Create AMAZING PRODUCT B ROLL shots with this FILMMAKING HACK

Hey everybody this is Liron from Artlist. Today we're gonna show you how to use a TV or computer screen to create amazing backgrounds. But before we start, show us some love by hitting that like button and subscribe to our YouTube channel with that notification bell up. We're also doing a giveaway at the end of this video so make sure you stick around.
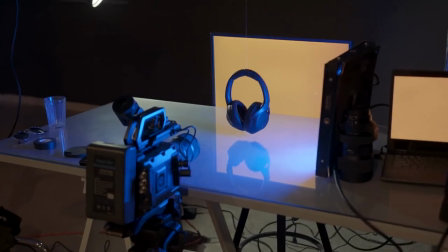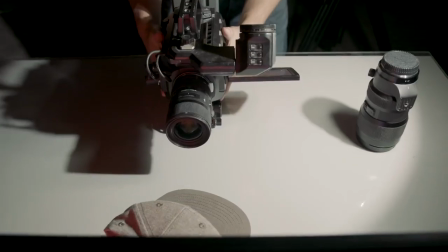Let's start with the core essence of this hack, creating beautiful backgrounds for your product shots.
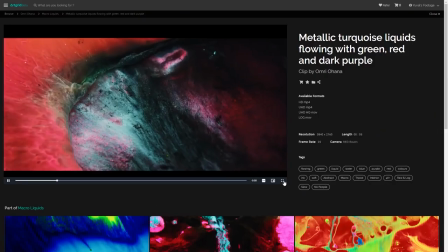[0:39]
Simply open up a beautiful background on your screen or just make one using any kind of designer programs out there.
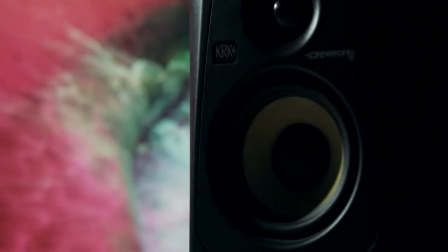[0:47]
Then place your object in front of that screen and there you have it, a beautiful product shot using only a screen. You can get creative with different gradient backgrounds or just keep it simple with a solid color. If you want to add glare to this effect, all you need to do is put your object on a reflective surface. If you want to enhance it even more, place it on a spinning platform.
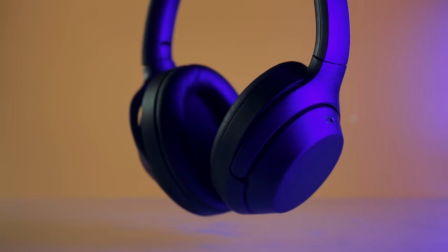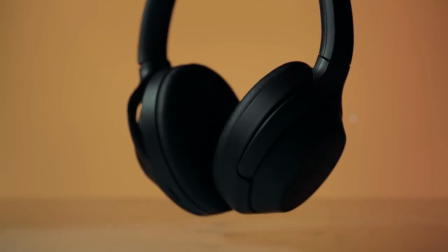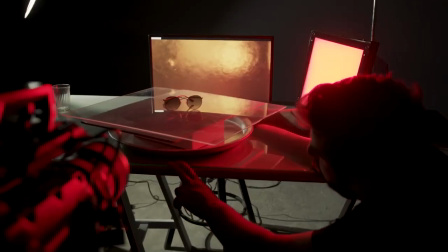A big advantage using this specific hack is the beautiful backlight coming out of the screen.
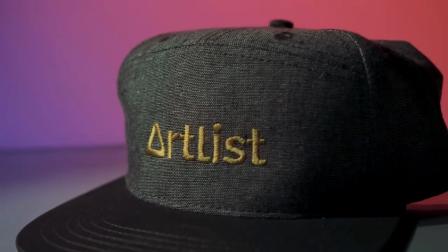[1:36]
However, the obvious disadvantage is the limited space you're working with. To get the best results from this hack, we highly suggest you use a 35mm lens are up and a tripod.
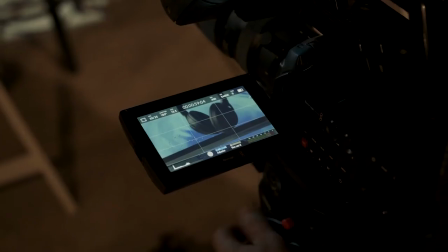[1:51]
Don't forget to adjust your camera's frame rates and shutter speeds to avoid any kind of flickering coming from the screen. You can also take this hack to the next level and be super creative with it. For example, we used this hack in our latest commercial, Life of an Indie Filmmaker. We created a realistic subway scene without actually leaving our studio.
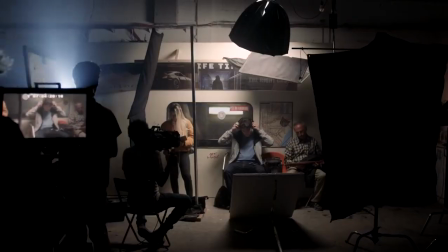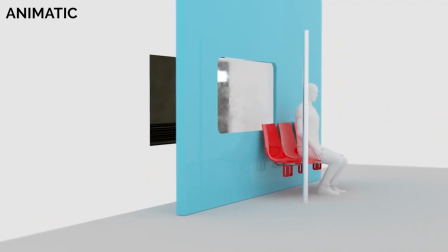[2:23]
We built a set wall of a subway car with a window in the middle. with orange plastic chairs,
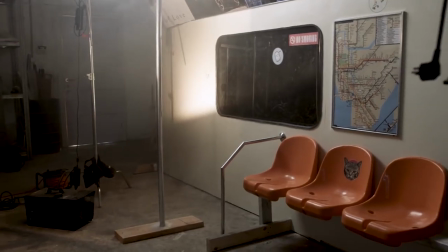[2:29]
a metal pole, a map, and a few stickers to sell it even better.
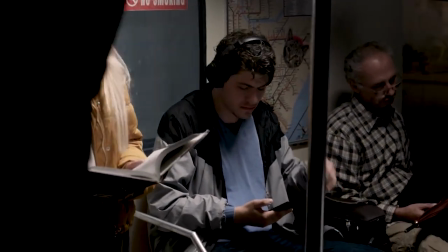[2:33]
To make everything come together and actually looking like a real working subway car, we needed to fake the window view to make it look like the car is in motion.
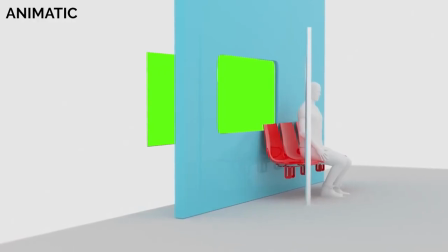[2:42]
The obvious decision would have been going with the green screen, but that would have taken us a lot of time to composite in post-production.
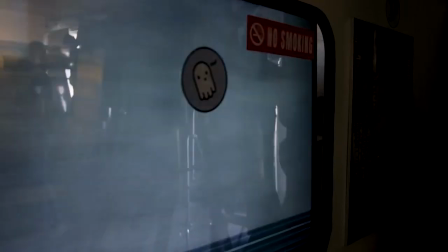[2:50]
We decided to create a looping background and play it on a TV screen that we placed behind the window.
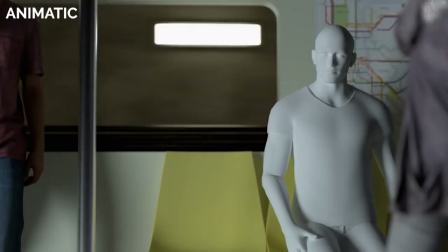[2:56]
This helped create realistic reflections,
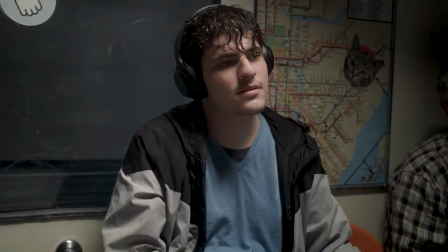[2:59]
required minimal post-production work and also helped to save time and extra gear money on set.
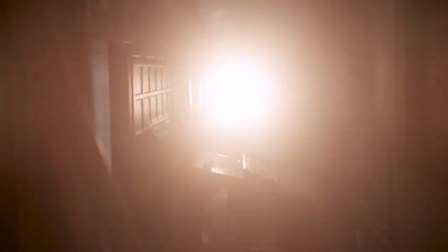[3:06]
To bring everything to life, we moved around an HMI light to mimic the moving subway lights.
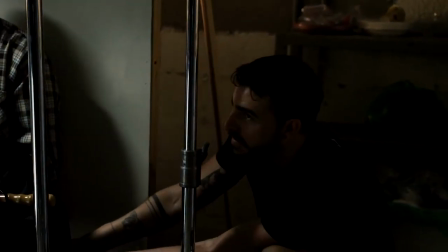[3:13]
And we also physically rocked the entire set back and forth.
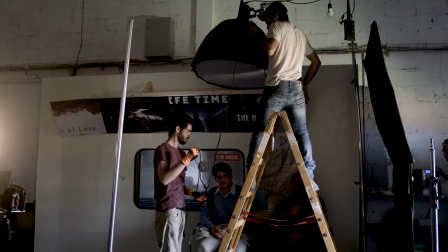[3:18]
And that's how you can use a simple screen to achieve beautiful results.
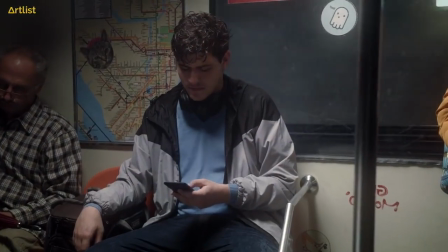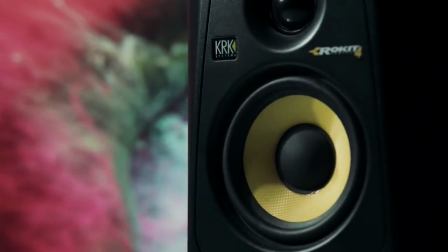so I hope this video helped you out if it did hit that like button slap it whatever makes you happy also subscribe to our YouTube channel with the notification bell on and of course if you ever use this hack in one of your videos make sure you share it with us we would love to see the end results now for the giveaway four lucky winners will win four art list hats yep four not three not two, not one, four art list hacks. All you need to do to enter the giveaway is like and subscribe and leave a comment down below what's your favorite filmmaking hack.